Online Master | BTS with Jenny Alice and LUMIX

So your pre-production is just going to be a breakdown of your brief. So you're just going to start with your script, your storyboard or a shot list, and then you're going to go on to location, cast and crew, lighting, equipment, so on. So once you get all that boxed off, you can then look at scheduling the time into your pre-production. Whenever I'm scheduling for a shoot, I always take into consideration not only how long it will take for me to shoot, but how long it will take for me to set up each scene.
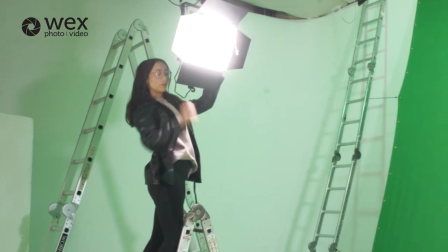777s
So for example, if a shot, say, is 15 seconds long, it's probably going to take me up to 30 minutes. So that will include such as lighting, the talent makeup, even just changing the entire look and feel of the scene.
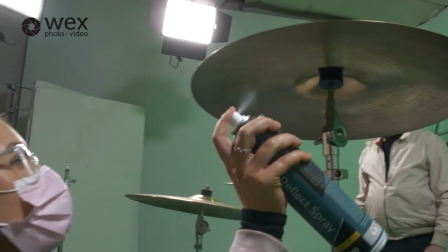792s
It's really important for me to overschedule the time taken for each shot, just because if a shoot is supposed to take like a day and it takes, say,
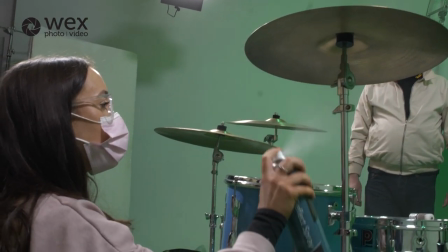801s
3/4 of a day instead, everyone's happy to go home early. But if it's the latter and we end up shooting, say it's meant to be half a day and we end up shooting for the entire day because I have scheduled too short for each shot,
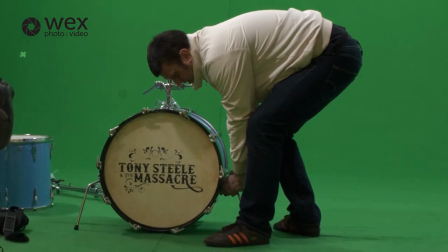816s
everyone's going to have to stay behind.
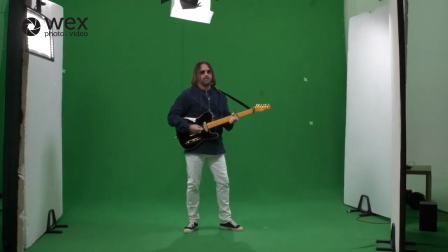818s
So moral of the story is give yourself slack, give yourself space for maybe errors, retakes, changing the set and so on. Don't cut yourself short trying to fit everything into half a day.
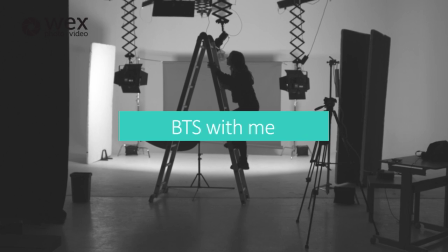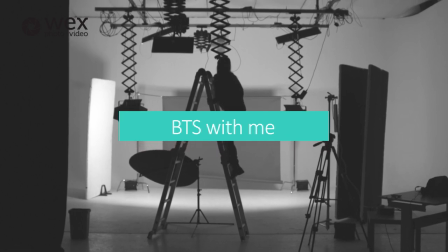Hi guys, today I'm going to bring you guys along with me on a behind the scenes as we shoot Holly Lovelady's Ariane's music video here at Vessel Studios.
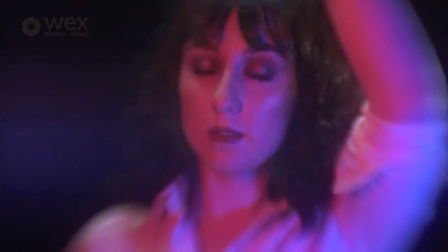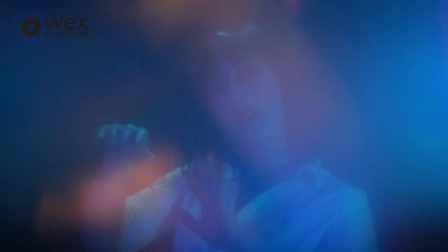And I'm really excited to bring you guys along with us to have a little look at the behind the scenes and what we get up to.
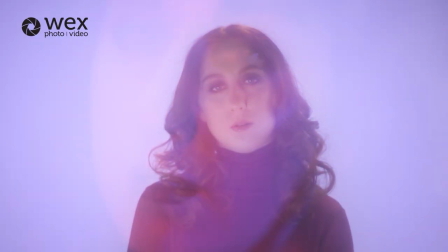866s
We collaborated with Holly for the look and feel of the video.
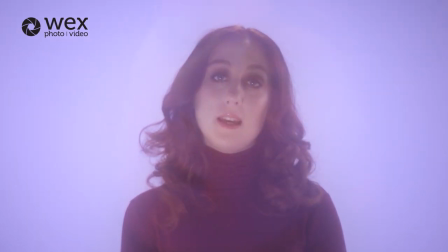870s
So one half is going to be Holly the narrator telling the story, and the other half is Holly the protagonist,
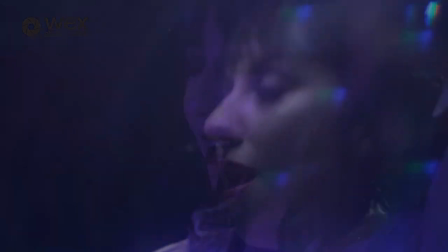876s
which is going to be a darker, moodier vibe with a lot more contrast and filters. So I have a pair of Nanlite mix panel 150s. I'm going to have them at a really high setting to create a nice even light,
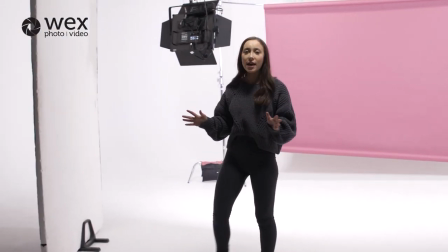887s
and then just to stop any light from escaping the set, I'm going to box it all in with some white polys on either side.
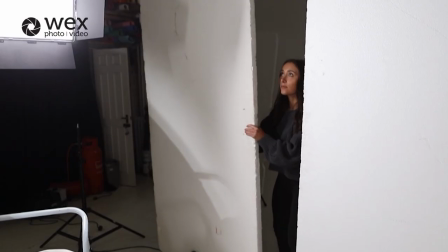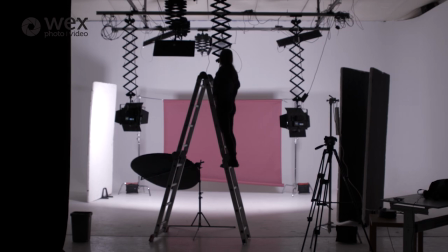899s
Then I'm going to put a key light on our subject. To light our subject, I'm going to use the Nanlight 4-60.
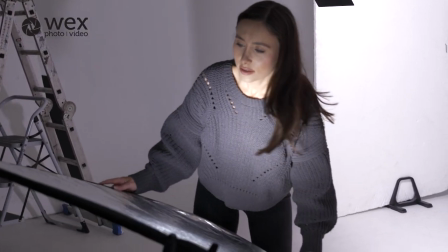906s
We want this to be as light and as soft as possible. So rather than using a direct source, I'm going to turn the light around and point it at a white reflector. This will give us a super soft light on Holly and also give her a nice highlight in her eyes.
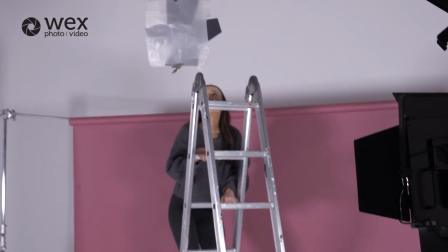922s
Pretty happy with how she looks. However, the last thing we need to do is add a hair light. Hair lights are great for pulling your subject away from the background.
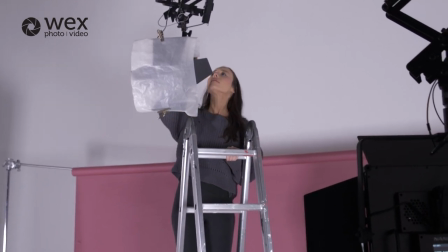928s
So to do this, I'm going to use another 4-60, but this time with a Fresnel lens and a sheet of diff.
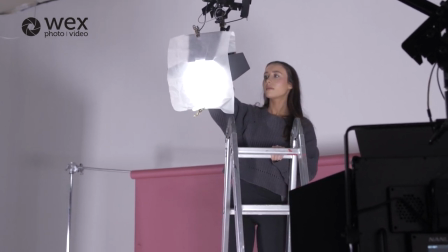933s
This will soften it up just like all the other lighting. So the Panasonic S1H has really great crisp video quality. However, for this vibe, we want it to be a little bit softer. So I'm going to add a matte box and put some filters in just to create a bit more of a dreamy vibe for today's shoot.
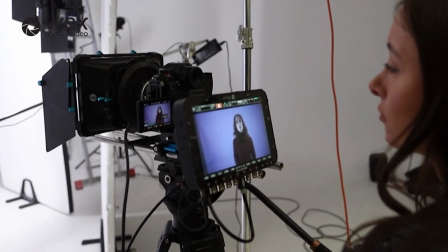951s
Now that's looking really nice for the camera. It has a dreamy vibe that we're going for.
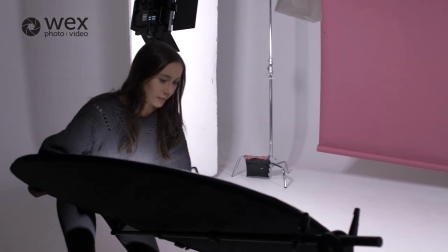955s
Like I said earlier, that's why it's so important to have a clear brief so that you can create the right look and feel for your client through lighting, lens choice, filters, and so on. And that's our first setup complete. We're ready to roll the camera.
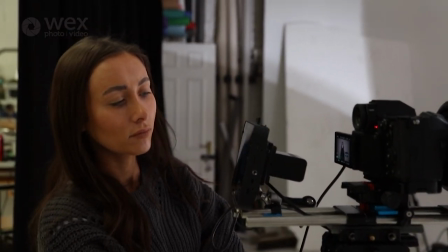966s
The shutter angle is 180, the ISO is 200, and our aperture is 1.2.
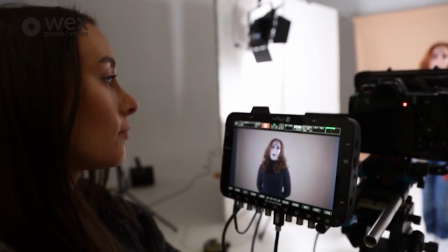973s
We are shooting 10-bit eye at 400 megs per second. The white balance is set.
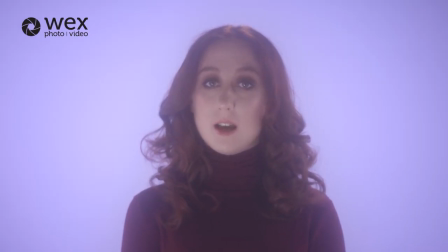978s
You can see the highlights are not peaking and it's looking really nice. For me, it really helps to shoot to edit.
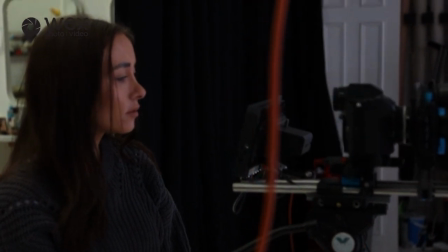985s
So before shooting, I have a shot list of all the shots I needed and how I want them to look. This means in post, it'll be much quicker and won't end up taking too much unnecessary footage.
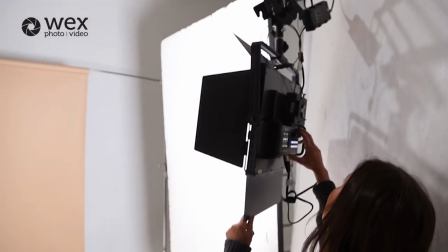997s
Now that's complete, I'm going to move to our second setup.
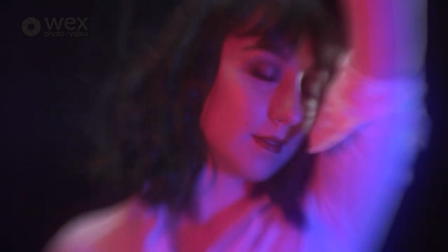999s
This is darker, moodier, and with more contrast in color and lens effects. Firstly, I'm going to flip everything around.
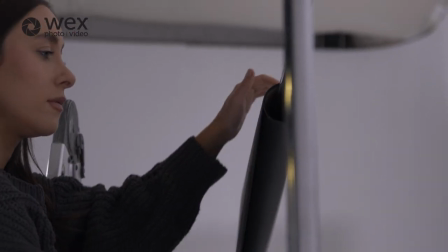1007s
I'm going to change the pastel backdrop to black. We're going to put a row of black poly on either side of our talent for negative film.
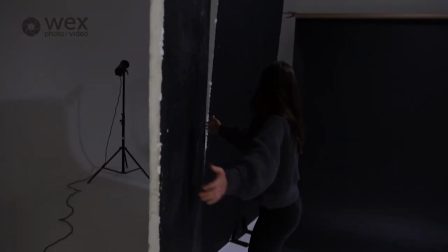1015s
This will stop any light bouncing back and give us a lovely contrast that we're looking for. I'm going to change the lighting as well.
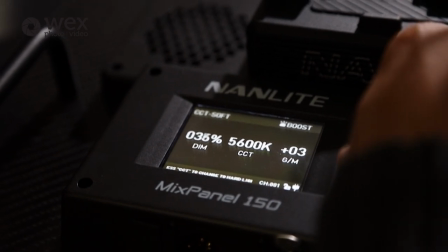1022s
I'm starting with a key light using the single Nanlight mix panel and dialing the power down just to expose the subject's features. So now I'm going to add a bit of colour. So we're going to use two Nanlight power tubes on either side and I'm going to put them onto a magic arm. These are super lightweight and easy to use on shoots. There we go, that's blue.
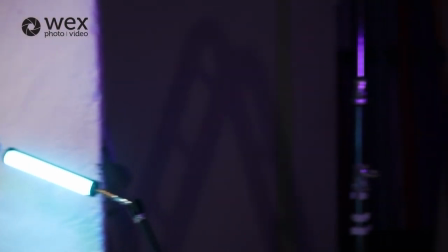1045s
And then we're going to put a contrast and colour on either side. To take quite a normal setup, we're going to kind of mix it up a little bit and create that surreal feel with my trusty box of lens filters. And I also have this. So this was actually out of some sunglasses. Really cool, really cheap and really affordable. So don't let price, you know, limit your creativity. Just things around the house and things on eBay are really cool. So yeah.
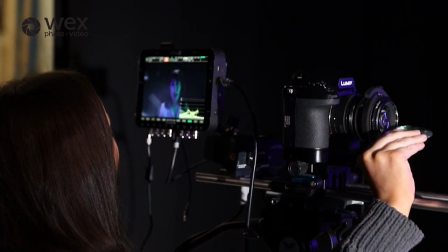1080s
For me, it's really important to create the right looks that you want when you're shooting on the day.
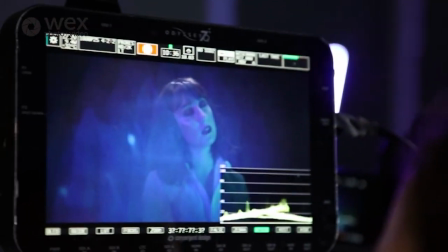1085s
Anyone can drop a filter or preset on Premiere Pro. The real art is creating the look straight out of camera.
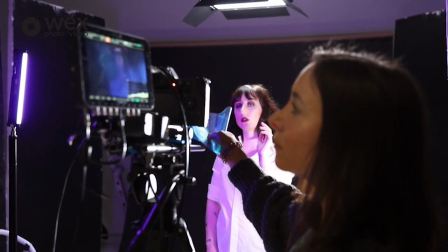1090s
And for me, this allows me to be a lot more creative on set. Don't let the equipment stop you from learning.
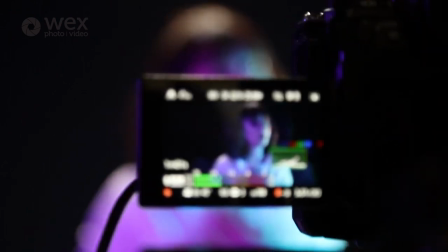1096s
A lot of us get a lot more creative when we have to think outside the box. I also love an excuse to use a lens baby.
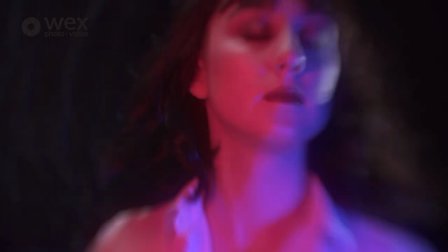1104s
I find if it's used for the right vibe, it can really change a somewhat boring shot to something really mesmerizing.
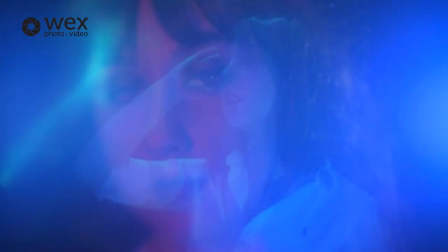1110s
And that's a wrap.
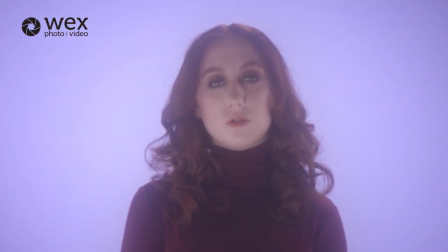1111s
Like I said earlier, it was so important to have a clear brief, have everything planned, so then I could create all the lights and the vibes I needed for the music video.
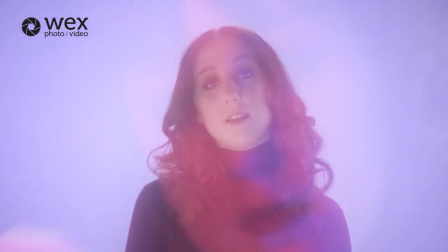1119s He's shown his magic trick, now the curtain has come down.
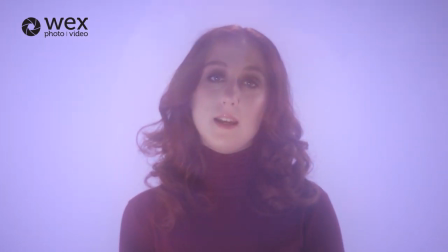1127s So sad before me, sipping on her whiskey.
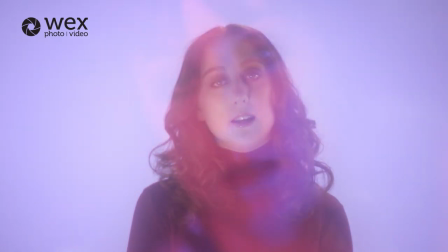1136s Broken hearted dreams, they've departed.